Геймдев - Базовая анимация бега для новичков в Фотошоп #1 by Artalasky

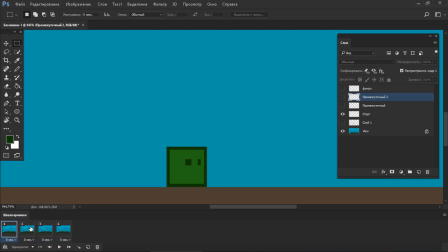(4:00)
что у нас получается в итоге а нормальное положение скукоживается растягивается и снова нормальное положение если это сейчас все проиграть то как бы ничего особо заметно не будет
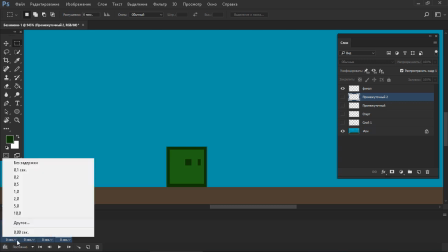(4:16)
поставлю здесь сразу на допустим 0 1 секунда и
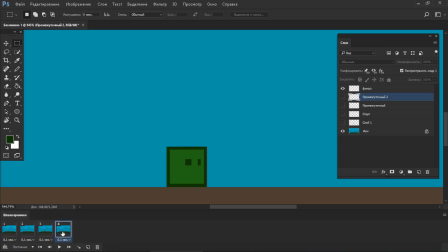(4:24)
по сути 4 кадр он нам вообще не нужен будет именно в самой анимации как бы просто для удобства и наглядности первые последний кадр я сделал одинаковый а если же первый и последний кадр абсолютно одинаковый то последний просто нужно удалить и
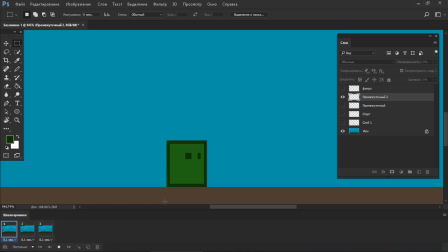(4:43)
тогда получается как бы вот такая непрерывная анимация а значит в чем суть а когда даже просто человек наступает на ногу как бы переносит туда вес он как бы по высоте слегка так вот приседает то есть это
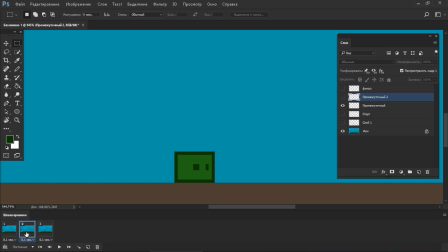(4:58)
совсем так чуть-чуть может быть даже на первый взгляд и незаметно и наоборот когда он уже перенес вес своего тела то он как бы слегка наоборот приподнимается но так как в анимации нужно все преувеличивать это один из ее законов
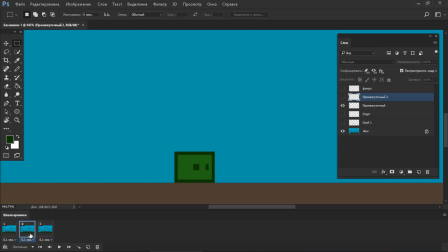(5:15)
то все эти движения мы делаем как бы более заметными а теперь между этими так сказать конечными точками анимацией я буду просто создавать промежуточные кадры чтобы это
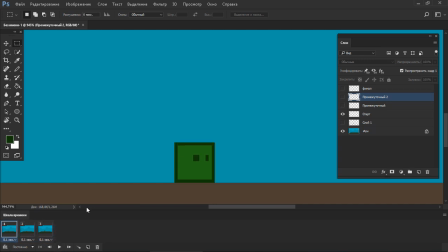(5:28)
все выглядело более плавно значит а здесь я еще хочу сделать как бы отрыв от земли добавлю просто новый кадр что он как бы приподнимается немножко над землей и
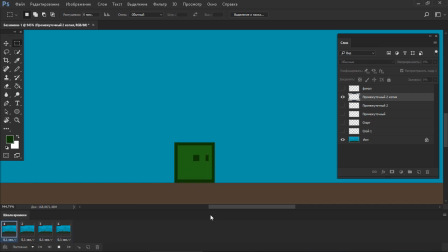(5:49)
тогда поиск он как бы так вот бежит подпрыгивая и снова добавлю промежуточный кадр точнее он как бы уже а новый но он промежуточный со стартовым и и значит по сравнению с предыдущим я как бы его слегка тоже скукожу как
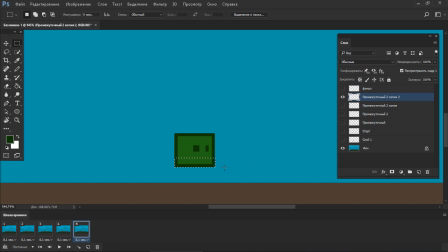(6:06)
у него низ а тело как бы вот так вот подтягивается к его голове и чтобы вот так вот постоянно не отключать кадры напоминаю заходим в эту менюшку и
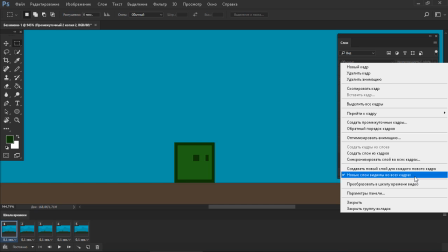(6:23)
нажимаем новые слои на во всех кадрах мы отсюда галочку убираем теперь мы
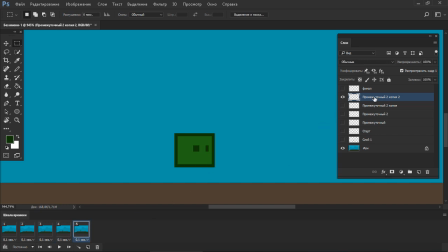(6:29)
как бы сделаем чтобы он а воздухе слегка подвисал можно добавить еще один кадр а где он будет как бы находиться в воздухе и практически не менять своего положения
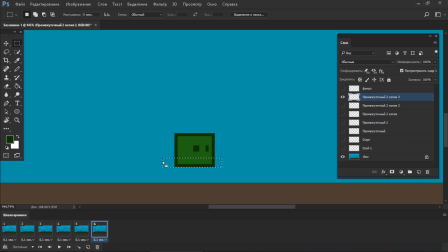уже выглядит достаточно прикольно но и все равно еще не хватает плавности
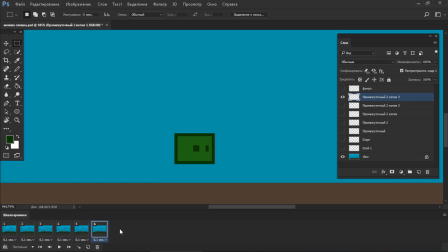(7:04)
значит добавим кадр где он уже приземляется это будет достаточно резко
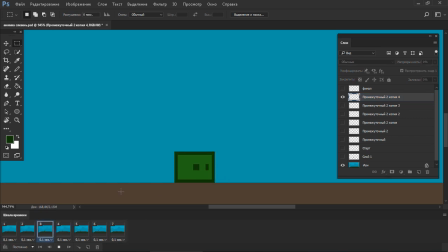(7:20)
посмотрим так где-то опять лишний кадр создался значит сначала сделаем ему приземление таким образом как
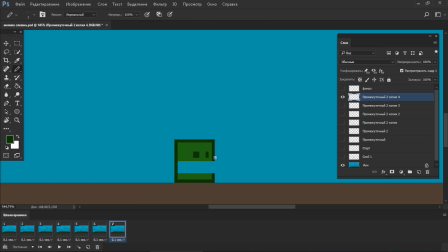(7:38)
бы добавим сюда растяжение вот так